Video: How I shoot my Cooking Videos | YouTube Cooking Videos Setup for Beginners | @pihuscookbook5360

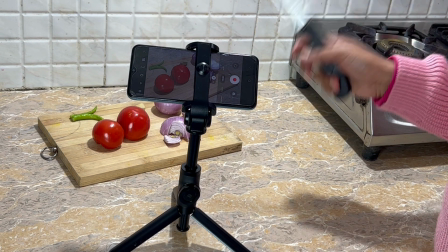12:13 तो मैं बना रही हूँ पनीर की सब्जी, तो अभी मैं इसको मसाला प्रिपेयर कर लूँगी और उसके बाद फिर मैं दिखाती हूँ कि
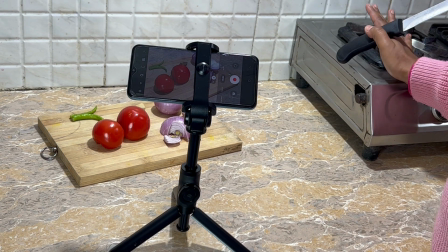12:19 कैसा जो है जब मैं तड़का लगाऊंगी इसको तब कैसी लाइट आती है।
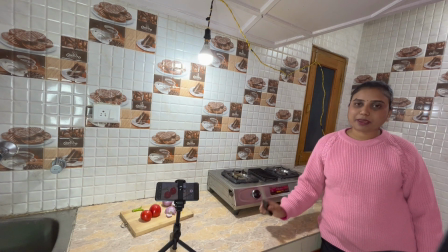12:24 तो अभी आपने देखा कि इस साइड को जो है मैंने इंग्रेडिएंट्स मतलब कि अपने प्याज टमाटर जो भी मेरा चॉपिंग की चीजें होती है उस साइड को दिखाती हूँ, जो भी लिस्ट ऑफ इंग्रेडिएंट्स है। तो अभी क्या है कि मैं ये मसाला प्रिपेयर कर लेती हूँ, क्योंकि मैं साथ साथ में ही खाना भी बना रही हूँ।
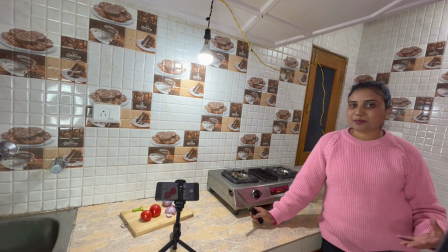12:38 तो अभी मैं ये सारी चीजें प्रिपेयर कर लेती हूँ, उसके बाद मैं आपको बताऊंगी कि अभी जब हम शिफ्ट कर देंगे लाइट को, क्योंकि अभी हम तड़का लगाएंगे तो हमें लाइट को शिफ्ट करना पड़ेगा इस साइड को, तो फिर कैसा हमारे पास लाइट पड़ता है और किस तरह से दिखाई देता है,
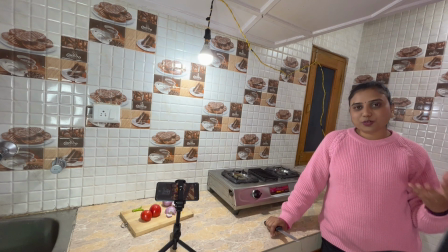12:53 किस तरह से मैं कैमरा को एडजस्ट करूंगी, तो कितना दूर रखना है फोन को, कैसे हमें एडजस्ट करना है एंगल को, वो मैं आपके साथ दिखाऊंगी और शेयर करूंगी। तो मैं फटाफट से अपने जो मसाला है उसको तैयार कर लेती हूँ, प्याज टमाटर जो भी है, और फिर मैं आपको दिखाती हूँ नेक्स्ट स्टेप।
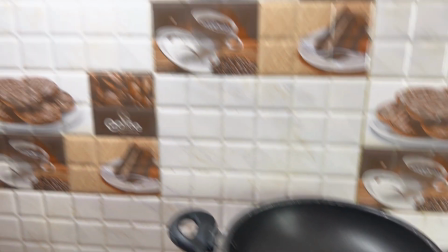13:09 तो अभी देखो मैंने यहाँ पे कढ़ाई रख दी है और यहाँ पे हमारी ये जो लाइट यहाँ पे थी,
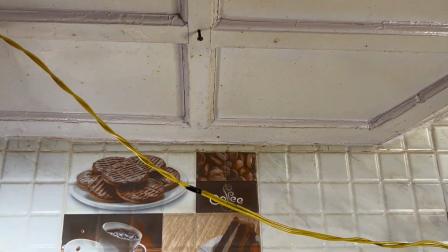13:14 अब इसको स्विच करके हम इस वाली कील पे लगाएंगे, तो फिर ये डायरेक्टली इसके नीचे आ जाएगी हमारी कढ़ाई।
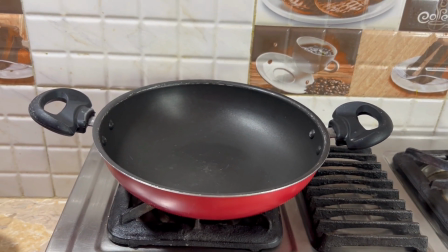13:21 तो चलो मैं शिफ्ट कर लेती हूँ इसको फटाफट से।
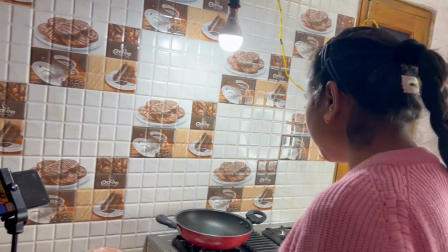13:26 ये शिफ्ट हो चुकी है, अब हम रेसिपी को बनाना स्टार्ट करेंगे।
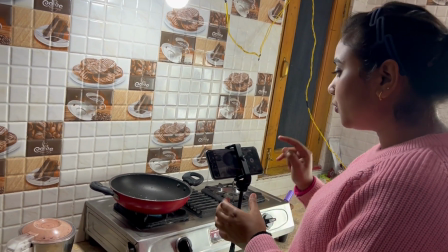13:30 अभी हम कैमरा सेटअप कर लेंगे और थोड़ा दूर रखेंगे इसको, क्योंकि एकदम पास में नहीं रखेंगे, तड़का लगाएंगे तो तेल उछल के आ सकता है।
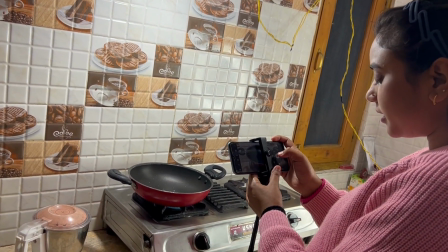13:37 तो अभी आप देख सकते हैं कि मैंने जूम रखा है 1, तो आप 2 तक इसको ले जा सकते हैं।
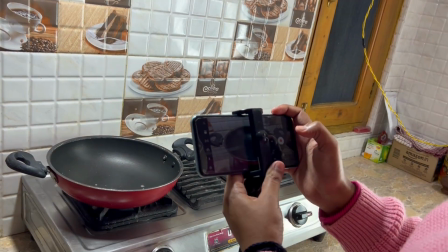13:42 अभी का सा इसको
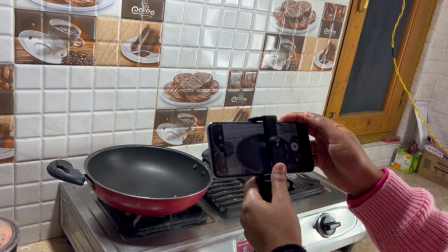13:44 एडजस्ट कर लूंगी आगे, तो कढ़ाई भी हमारी मतलब जो भी आपको चाहिए एंगल वो आप यहाँ पे एडजस्ट कर सकते हो।
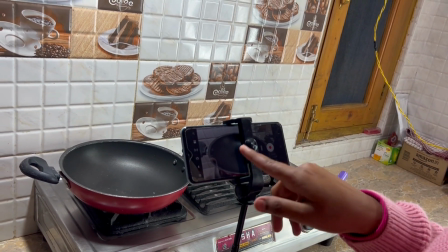13:53 तो मैंने ये एंगल रखा है, अभी आप देखो, तो ये एंगल जो होता है जब आपकी कढ़ाई पूरी दिख रही होती है,
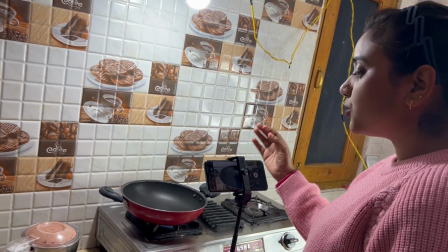13:58 तो वहाँ पे फिर आप आराम से जो है जो भी आपकी रेसिपी होती है वो आराम से दिखती है,
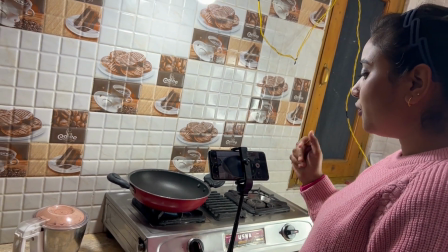14:03 अच्छे से दिखती है, और फिर आप इसको कंटिन्यू कर सकते हैं।
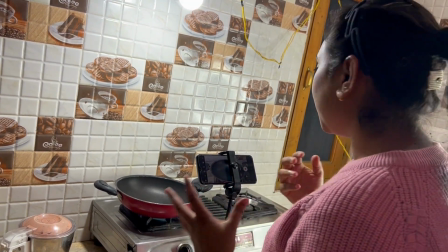14:07 तो अब मैं इसको बना लेती हूँ और थोड़ी थोड़ी ग्लिम्स अगर आप देखना चाहें तो मैं दिखाती हूँ आपको कि कैसे मैं इसको कंटिन्यू करूंगी।
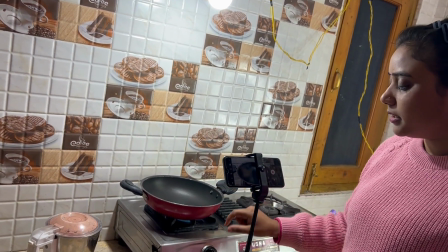14:14 तो अभी आप देखना, जैसे अभी मैंने लाइट ऑन रखी है,
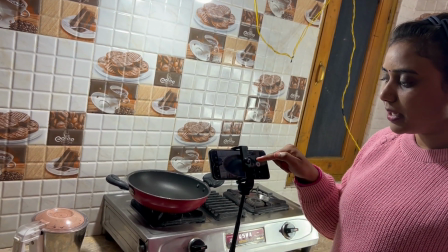14:18 तो अभी आप देखो कि किस तरह से आ रहा है कैमरा में, यहाँ पे देखो कितनी अच्छी लाइट पड़ रही है।
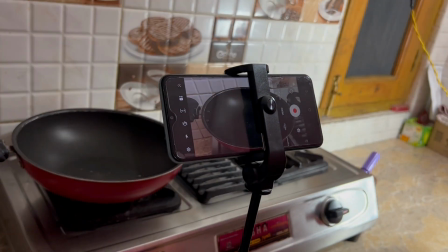14:23 और अभी मैं लाइट बंद करके दिखाती हूँ आपको, अभी ये देखो ये हमारी नेचुरल लाइट के साथ है।
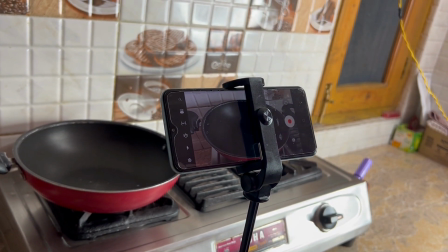14:30 तो अभी आप देख सकते हैं कि अगर नेचुरल लाइट के साथ ये आपको दिखेगा तो कितना डल दिख रहा है, तो अभी लाइट ऑन करके कितना डिफरेंस आ जाता है।
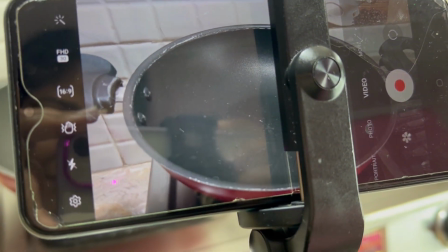14:38 तो अभी आप कैमरे में अगर देखेंगे तो अभी आपकी अच्छे से लाइट जो है डल रही है, कढ़ाई में और अच्छे से जो है कैप्चर हो रहा है।
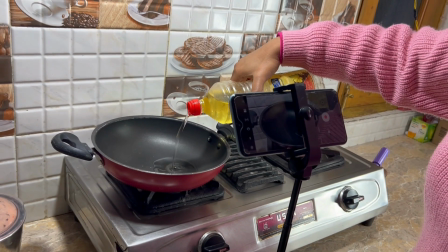14:45 तो बस इसी तरह से आपको रेसिपी को शूट कर लेना है। तो मैं अभी ये जल्दी से बना लेती हूँ पनीर की सब्जी,
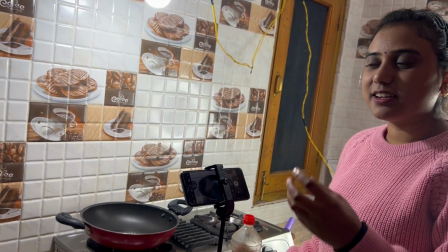14:52 और फिर मैं आपको सर्विंग का प्रोसेस दिखाऊंगी कि किस तरह से सर्विंग वाला जो पोर्शन है उसको मैं शूट करती हूँ।
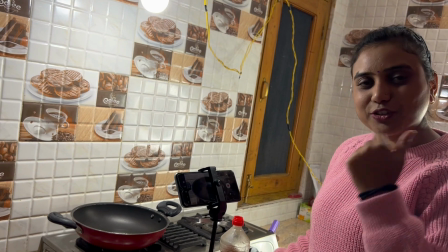14:58 तो मैं बना लेती हूँ इसको फटाफट, और फिर उसके बाद हम शिफ्ट करेंगे सर्विंग वाले पोर्शन पे।
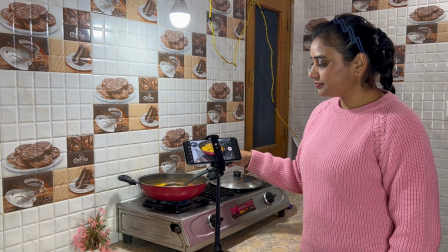तो जैसे ही आपकी रेसिपी प्रिपेयर हो जाएगी उसके बाद उसका नेक्स्ट पार्ट आता है, वो है सर्विंग प्रोसेस। तो जो सर्विंग वाला प्रोसेस होता है वही मैं इंट्रो भी रखती हूँ वीडियो की, तो वो मेरे लिए बहुत इंपॉर्टेंट पार्ट होता है। तो उस केस में जैसे कुछ रेसिपीज में तो डायरेक्ट जो मेरे सेल्फ का कलर है वो ही अच्छे से सूट कर जाता है, तो मैं उसी को यूज़ कर लेती हूँ। और मोस्ट ऑफ द केसेस में मैं ये यूज़ करती हूँ, तो ये एक बैकड्रॉप टाइप है और ये अमेजोन से मैंने परचेज किया था। और दो चीज़ें हैं ये, मतलब दो कलर्स में है ये, एक ये ब्लैक वाला है एक वाइट वाला है, लेकिन मैंने कभी भी वाइट वाले को यूज़ नहीं किया है। मोस्ट ऑफ द टाइम मैं यही यूज़ करती हूँ। समटाइम्स इंट्रो जब देती हूँ, जब रेसिपीज़ के इंग्रेडिएंट्स बताती हूँ, उस टाइम भी पीछे इसको बिछा देती हूँ, और फिर ये उसके ऊपर जो भी हम ऑब्जेक्ट रखते हैं ना वो ऐसे उभर के दिखता है। तो लास्ट में जब भी मैं सर्व करती हूँ ना, तो 90% टाइम मैं यही यूज़ करती हूँ। तो मैं आपको दिखाती हूँ कि कितनी लेंथ है इसकी। इसका लिंक भी मैं आपको डिस्क्रिप्शन में दे दूंगी, ताकि अगर आप चेकआउट करना चाहें तो आप आराम से कर सकते हैं। वैसे ये अमेजोन से मैंने लिया है और ये मुझे पड़ा है अराउंड, दो लिए थे मैंने तो 800 रुपए के अराउंड, 850 के अराउंड ऐसे पड़े हैं। मैं आपको लिंक दे दूंगी, आप चेक कर सकते हैं।